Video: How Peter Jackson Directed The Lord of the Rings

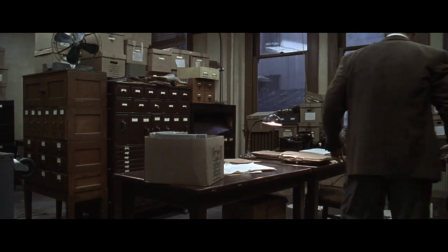(12:30)
Oh right, this is the part of the video where I praise the directing.
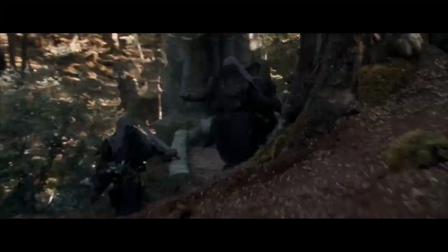(12:35)
Sorry, force of habit. The visual continuity is perfect. And here's a sad aside.
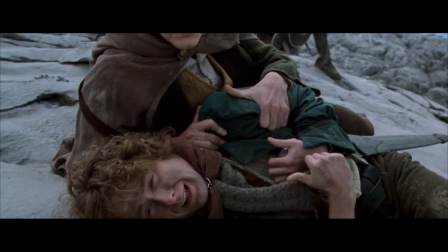(12:42)
Unfortunately, every single bad thing about Jackson's directing, poor framing,
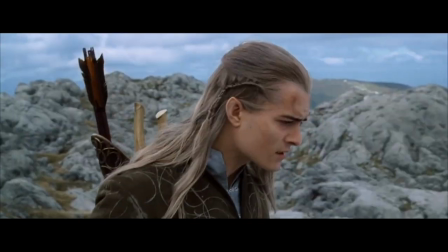(12:48)
lazy blocking, excessive close-ups, and too many cuts, are not particular to him.
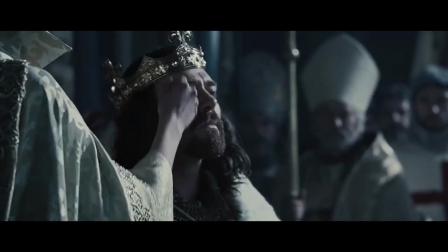(12:53)
They're all traits of modern cinema. Ridley Scott, Christopher Nolan, not better.
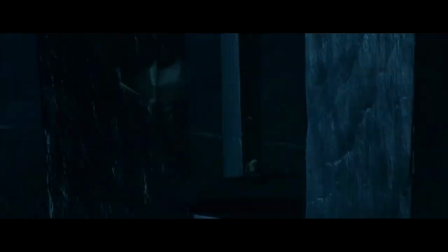(12:59)
Moving on, the sweeping and impossible shots are among the reasons why the trilogy works so perfectly.
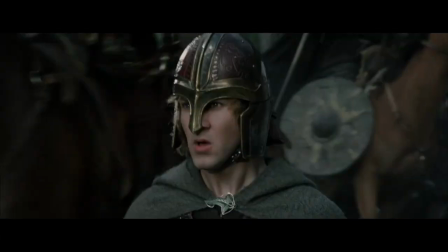(13:05)
Even with all the cinematic problems I pointed out,
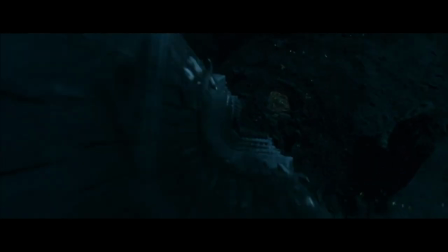(13:09)
these films work magnificently well because Peter Jackson makes them feel alive.
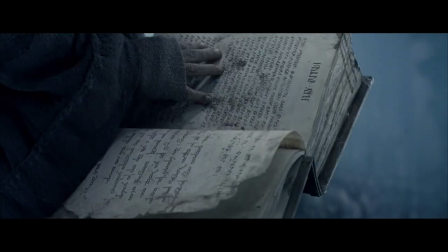(13:19)
The world of the Lord of the Rings lives through details. Small actions.
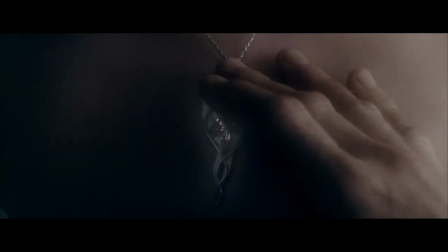(13:25)
Particular props. These shots of details ultimately make the sounds and textures of
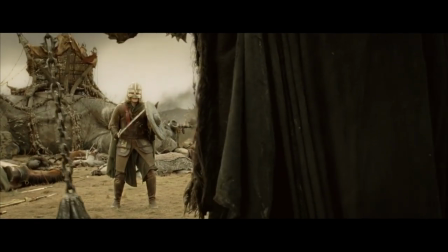(13:31)
Middle Earth come to life like few films in history ever did.
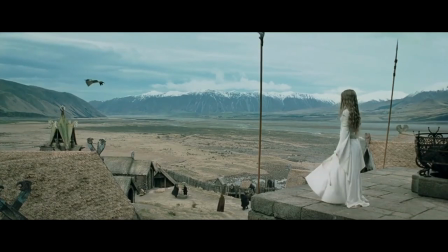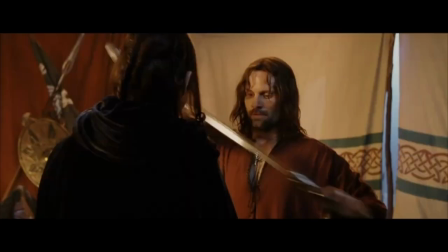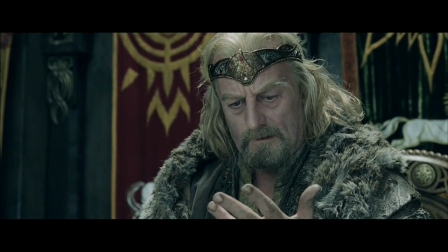(13:49)
One of my favorite moments is the ceremony Théoden uses to pick up his sword.
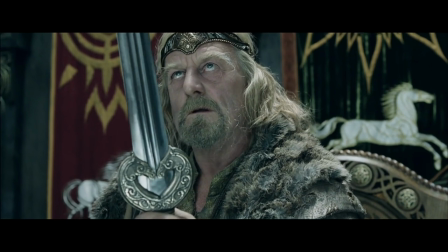(13:54)
The way it looks, feels, and sounds, the audience can experience them all.
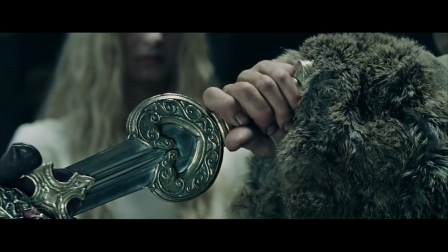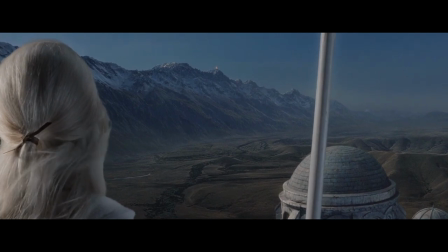(14:06)
Jackson's masterpiece will always be the sequence of the lighting of the beacons.
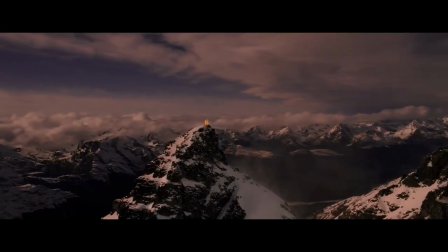(14:11)
A monumental story about hope is told with nothing but sweeping wide shots.
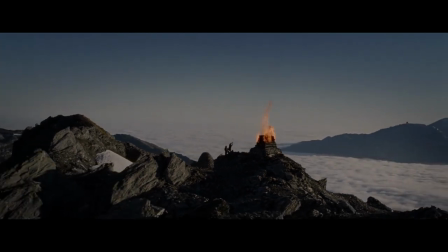(14:17)
And these wide shots have so much power thanks to the small details that appear in frame.
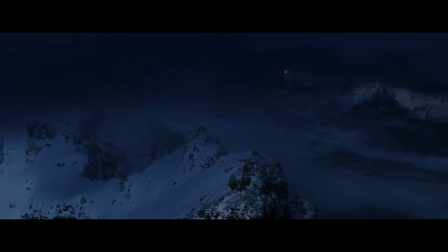(14:24)
It is, in every sense of the word, awesome.
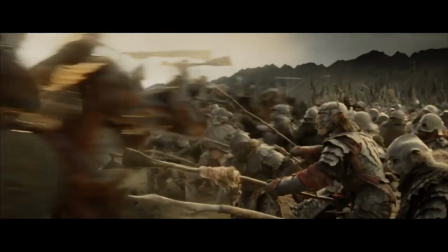(14:32)
Jackson's battle scenes work so well despite the chaos because every character action feels unique.
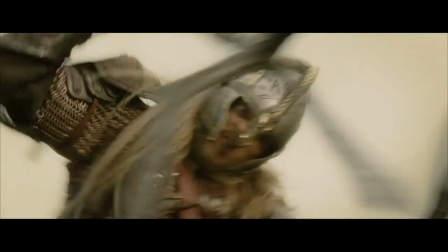(14:42) Ah!
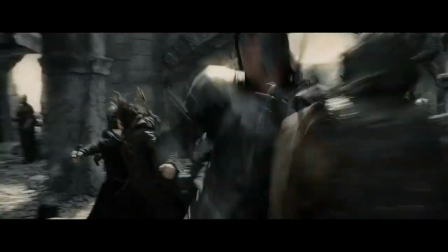(14:47)
and every hit looks and sounds real.
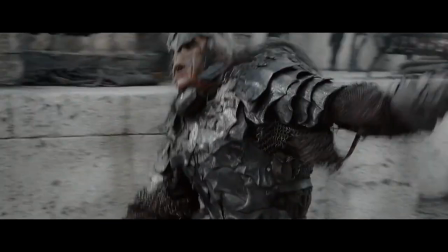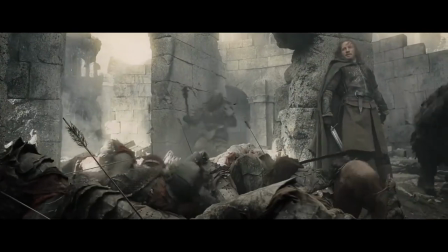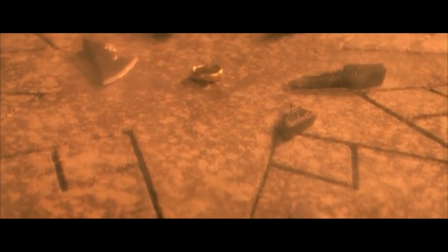(15:01)
The details given to close-ups, texture and sound also help the One Ring to feel like a character.
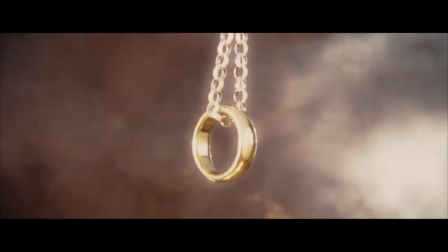(15:08)
It has its own push-ins, its own voice and its own point of view shots.
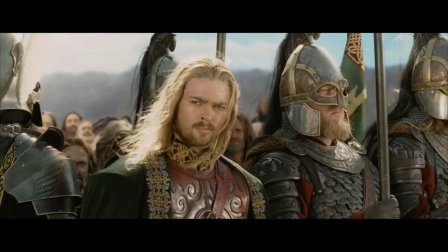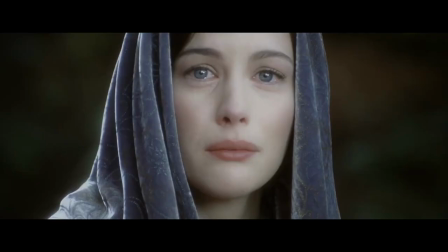(15:20)
Peter Jackson's directing strategy can be summed up as this. Everything's important.
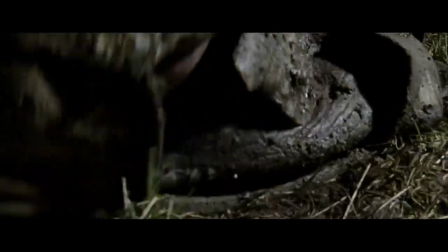(15:26)
Every line of dialogue, every extra, every action, everything gets as much attention as possible.
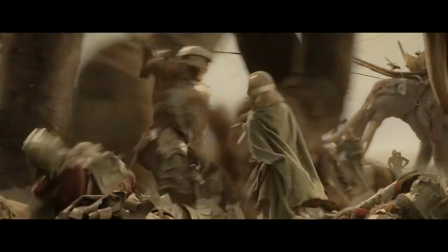(15:33) The mushrooms!
That's how you can follow 9 hours of film and beg for the extended edition.
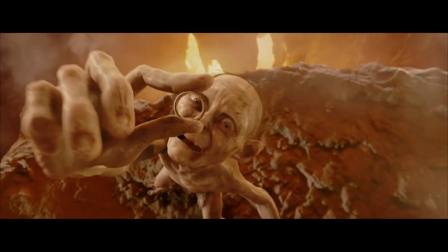(15:39)
Because you have no choice but to pay attention. And Howard Shore, of course, Howard Shore.
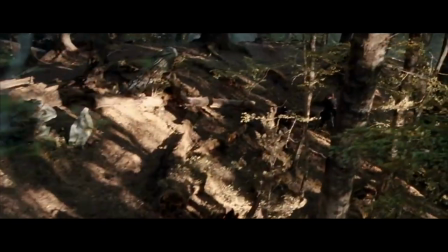(15:44)
The Lord of the Rings might not be perfect in every way. But it is perfect nonetheless.
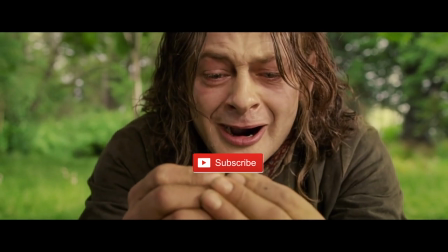(15:55) Merle, precious.